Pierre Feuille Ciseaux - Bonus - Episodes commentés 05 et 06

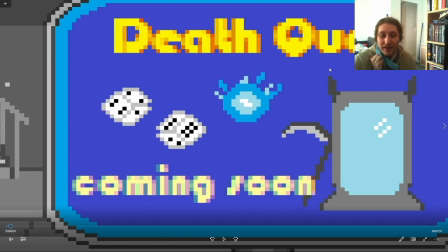Puis il s'est rendu compte qu'en fait, c'était pas très équilibré de pouvoir passer dans les deux sens, et donc il a décidé de le briser. En le brisant, il a quand même pris un morceau qu'il a retiré et qu'il a confié à la grande faucheuse,
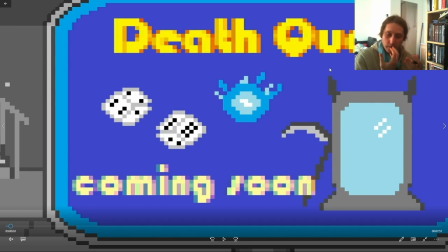qui du coup, elle en a fait une faux, ou alors il lui a donné, enfin il a fabriqué une faux, il lui a donné, ça c'est pas très important, mais dans l'idée, voilà, la grande faucheuse a en fait dans sa faux un petit bout du miroir qui permet de faire passer les gens de l'autre côté.
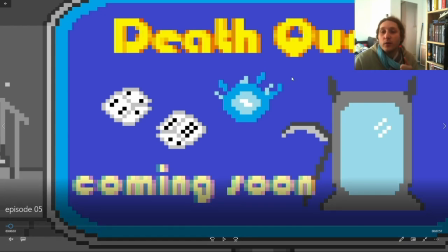Et en fait, comme ce gars est une anomalie et qu'elle n'arrive pas à le tuer avec sa faux,
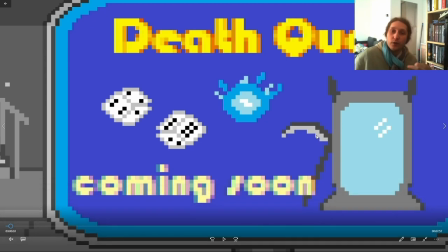ils se sont dit que sûrement la faux était trop petite et qu'il fallait quelque chose de plus puissant comme le miroir complet.
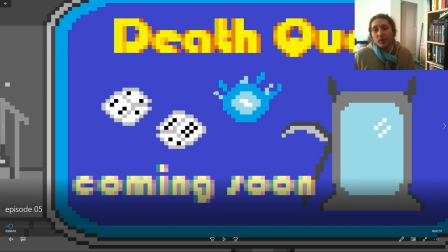Donc toute leur quête, ça va être d'aller chercher ce fameux miroir pour le reconstituer, pour que cette personne puisse enfin passer de l'autre côté. C'est le pitch. Moi j'aimais bien. Et voilà, donc c'est dans un univers de jeu de rôle,
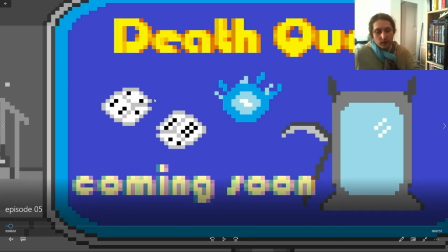un peu comme dans Reflet d'Acide en fait. L'idée, c'est que c'est pas parce que c'est sous prétexte que c'est un jeu que ça peut pas être un truc démentiel.
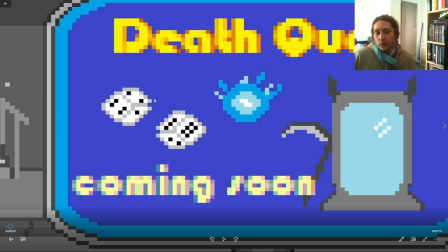Voilà. Et avec des vrais enjeux ou quoi, hein, c'est pas tout pour deux. Enfin, c'est pas vraiment que si c'était pour de faux, hein, parce qu'à ce stade, un film aussi est pour de faux.
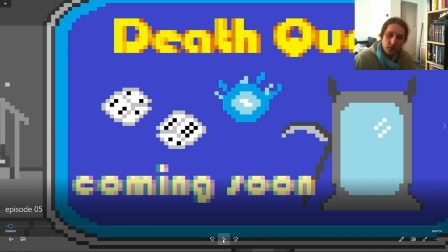Mais donc voilà, c'est un clin d'œil à ça, et c'est pour ça qu'il est écrit Coming Soon. Alors, ça, c'est l'homme invisible, tout simplement.
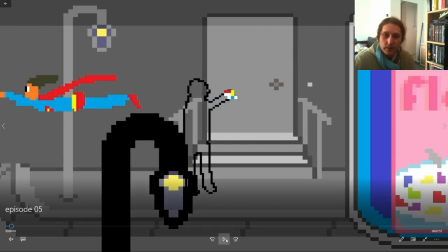Hein. Le pouvoir pour lui, c'est d'être invisible. Donc là, on voit sa silhouette, et puis on le voit plus de l'autre côté.
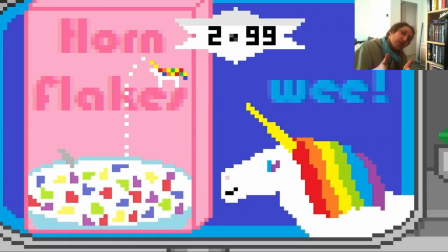Au passage, j'ai inventé les Handflex. Hein, c'est des céréales à licorne.
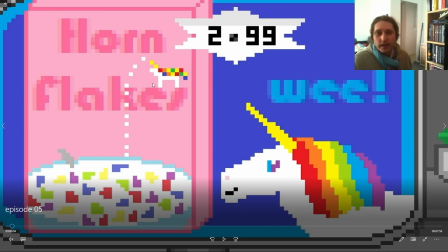Voilà, j'aime beaucoup mon dessin avec la licorne qui pisse du lait par la corne. Donc là, l'homme invisible.
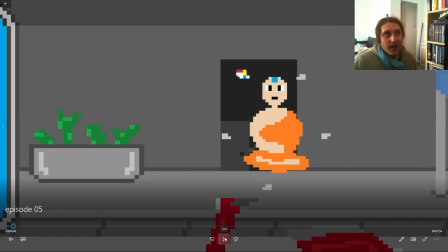Ça, c'est. On voit l'inspiration. Avatar, le dernier maître de l'air.
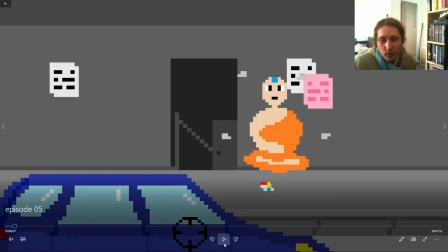Là, il y a le petit sniper au premier plan qui le dégomme pour prendre le casque.
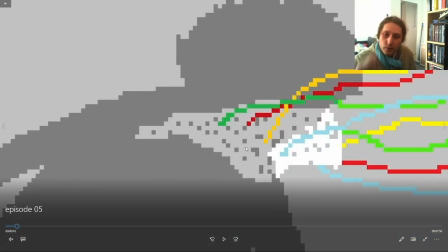Petite anecdote amusante, il faut savoir que j'ai voulu jouer sur l'illusion d'optique qui fait qu'en fait, cette couleur, c'est la même que celle-là. Bon, là, on s'en rend compte sur le dessin, mais voilà, je me suis un peu embêté. L'idée que c'est. Voilà, cette couleur et celle-là, c'est exactement la même par rapport à l'ombre qui est par-dessus.
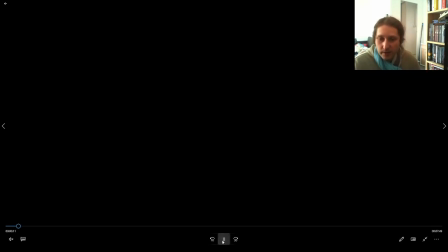C'est un petit détail, avec la main qui se rapproche. Et là, qu'est-ce qu'on voit sur les lunettes?
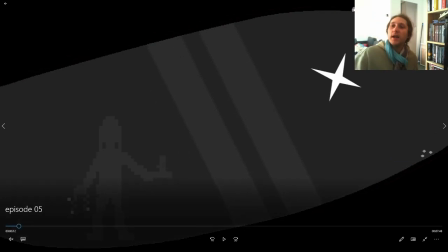Alors je me suis embêté, j'ai fait plein de petits trucs, parce qu'en fait, l'idée c'est que quand on dessine un truc en grand, pour que ce soit crédible, voilà, vous dessinez une balle, faut pas juste dessiner un rond.
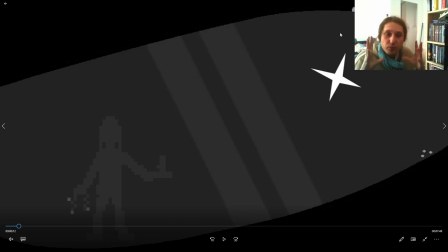Et si vous voulez faire une grande balle, c'est pas juste un gros rond. En fait, faut se dire que plus la caméra est proche d'un objet, plus on en voit les détails. Donc il faut dessiner les détails de la balle, c'est-à-dire les coutures ou les bosses ou les petits points qu'il y a dessus, parce que c'est pas une seule et même couleur, c'est pas comme de la pâte à modeler quoi.
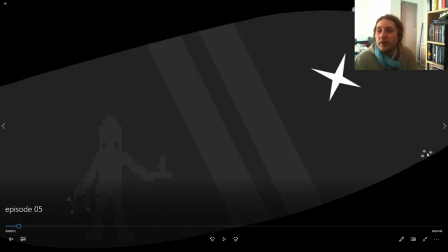Et du coup les lunettes c'est pareil, là on est prêt donc on voit pas mal de détails. On voit des petites imperfections ici, là, un reflet qui bouge, il y a des reflets un peu partout. Ça en fait c'est simplement Sophie qui tourne son flingue et qui a un casque au bout de la main qui crépite.
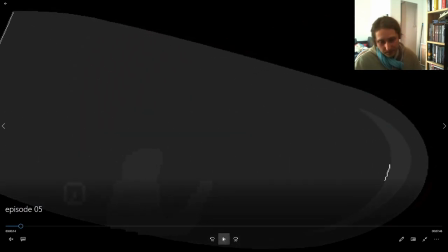Voilà. Et ça, alors ça, ça on reconnaît pas trop, mais j'aime beaucoup là.
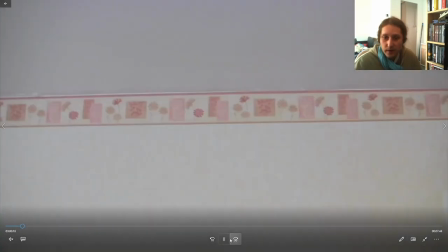Regardez, ça, j'aime beaucoup comme ça fait, là, comme ça. Oups, je me suis vraiment embêté.
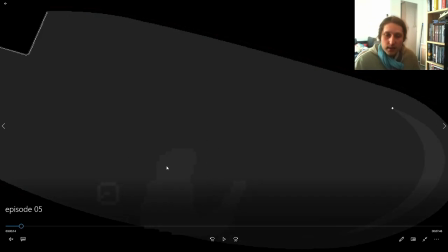Ça, on reconnaît pas trop, mais en fait, c'est un clin d'œil à Gamma qu'on verra un peu plus tard que Pierre est allé ramasser dans la ruelle. En fait, donc ça serait Gamma qui est assis par terre dans une ruelle. Voilà.
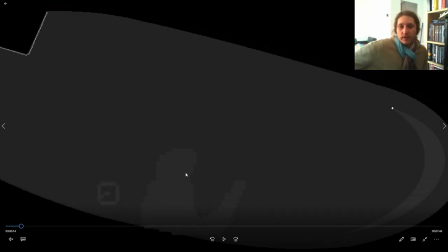C'est méconnaissable, mais fallait bien que je mette quelque chose. J'avais ce dessin qui traînait, donc je l'ai simplement mis là.
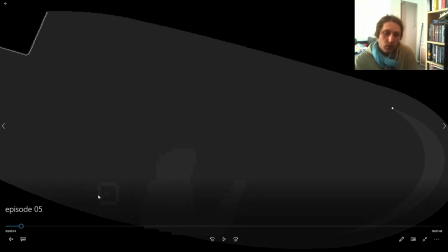Et là, c'est une horloge qui avance simplement en. Par rapport au personnage de Pierre. Je vais pas en dire plus parce que ça pourrait rentrer dans la catégorie spoil, mais voilà, du coup c'est Gamma et ça fait penser au personnage de Pierre, tout simplement.
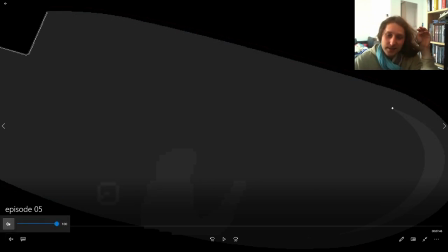Voilà, voilà, voilà tous ces dessins. Donc ça a donné beaucoup d'infos pour très peu de temps dans la vidéo, mais en même temps les dessins m'ont pris beaucoup de travail, donc c'est normal qu'il y ait beaucoup de choses à dire dedans. Voilà, on reprend les pincettes.
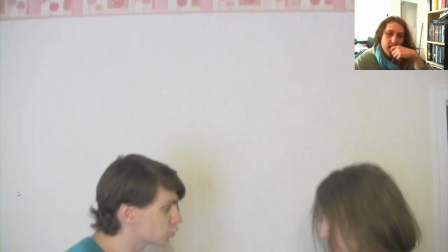Elle avait des pilules contre mon pouvoir. Mais non, c'est pas possible, elle n'a pas ton code génétique. Tu pourrais en être sûr comment?
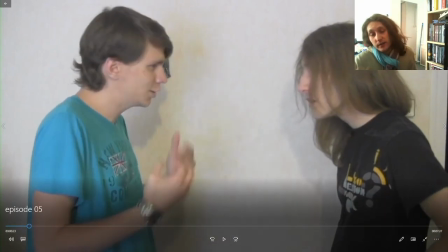Tu n'aurais pas paniqué, toi, à ma place?
Là, on a des éléments importants, et en fait, c'est ça la faiblesse de mon scénario, c'est que ça,
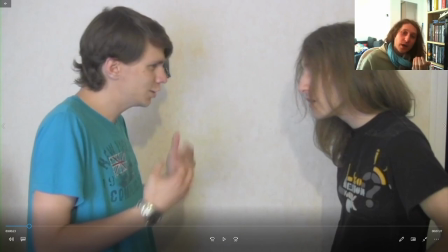c'est quelque chose que j'ai pas assez approfondi dans l'histoire et que le spectateur ne comprend pas forcément au premier abord.